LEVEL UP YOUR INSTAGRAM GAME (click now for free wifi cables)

It just like flows a little bit better, and you can just basically cut out parts where it's too slow for you, so you can just speed it up a little bit, make it a little bit more dynamic.
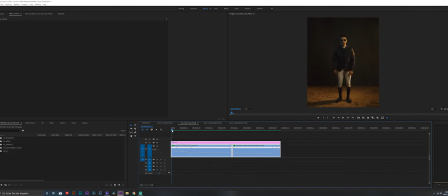And yeah, I started out fast that he does this like jumping motion. Everybody knows, okay, he's gonna jump, and then smoothed in the slow motion part where he's in mid-air, and then sped it up again, and then he's in slow motion part again.
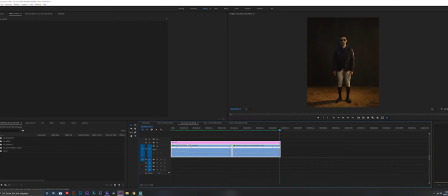And then this video is really cool since it just stops right where it starts. So the first frame is very similar to the last frame, as you can see here, and it's just like looping in your feed. I can tell you, people will not scroll past this. They will like look at it and I was like, oh, this is really cool, instead of just a photo of him like, I don't know, being mid-air.
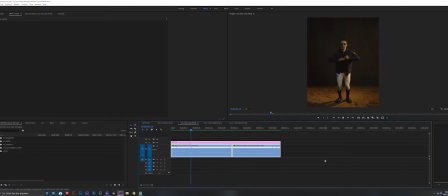I really like having motion in the posts on Instagram.
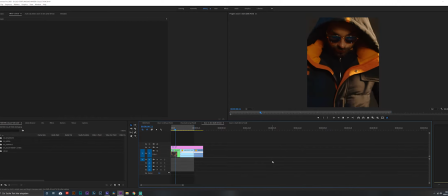All right, next one would be here. Whoa, did you see what just happened there? Let's watch it again and stop. As you see, I start in focus.
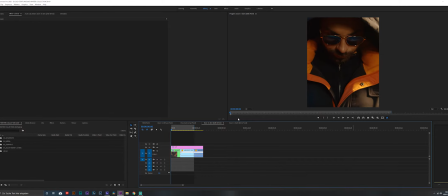He has his glasses on and has his like jacket over his head, his little hat. How do you say? Like a cape? His Kapuze? I don't know. Germany, it's called Kapuze, so I just call it Kapuze now.
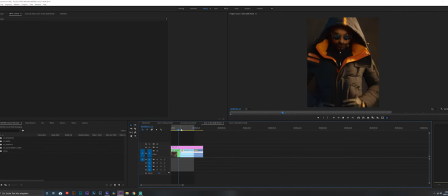We just started in focus and then went backwards a little bit out of focus. Yeah, I really love the flares. You see the flares of the lights here? This is just natural. I didn't even have to add that. It's just there, which is...
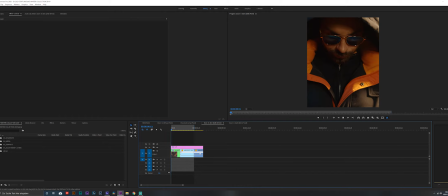We started here in focus. He had his little like jacket on his head, and then he doesn't. And it's a really smooth transition of two clips where it just like basically cut here. And as you can see, they basically, in both clips, they're on eye level,
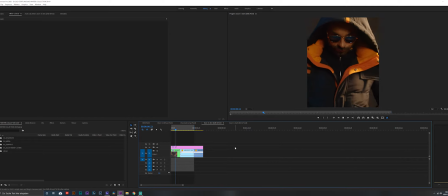which makes the illusion a little bit better. And yeah, this is one of the clips that we did.
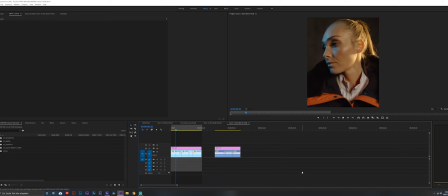And there is another one where it's just, I don't know, you can just like be creative with it and just do stuff. With this one, I just like vertically flipped the clip and reversed it, and like we go back, and then she looks to the left side, and then she looks to the right, and to the, you know, just be creative with it. You can do anything. You can like make a frog jump and like reverse it or anything, but just like do something with it, like be creative. Okay, we got that point.
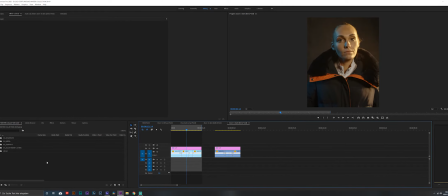So how do you do one of these little clips?
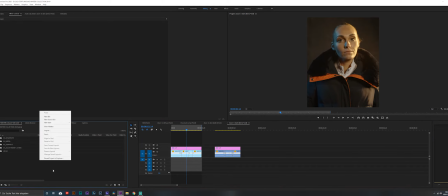So first of all, you can just like click in this little window here and right click, new item and sequence.
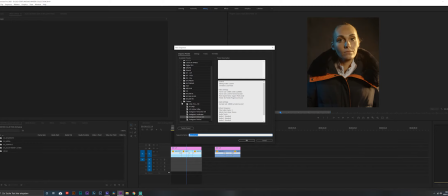Then it will open this little window here of new sequences. I have my custom presets for sequences to like get a sequence faster off. And as you can see, there's 4 Instagram presets here. There's a horizontal one, basically this one, but in a horizontal kind of framing if you want to post something like horizontally, which shows a beautiful landscape, or basically your 16:9 format video, but you wanted to have it in a good Instagram crop.
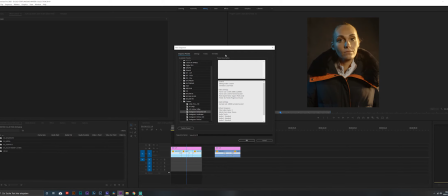You can use this one, the horizontal 4:5. Yeah, the settings are 1350 by 1080, and wait, let me show you here.
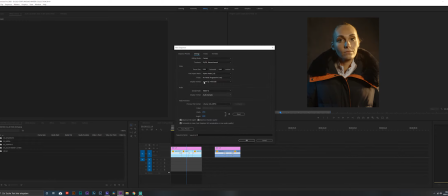1350 horizontal, 1080, and then there's just 16:9. This one is exactly the other way around. It's 1080 by 1350.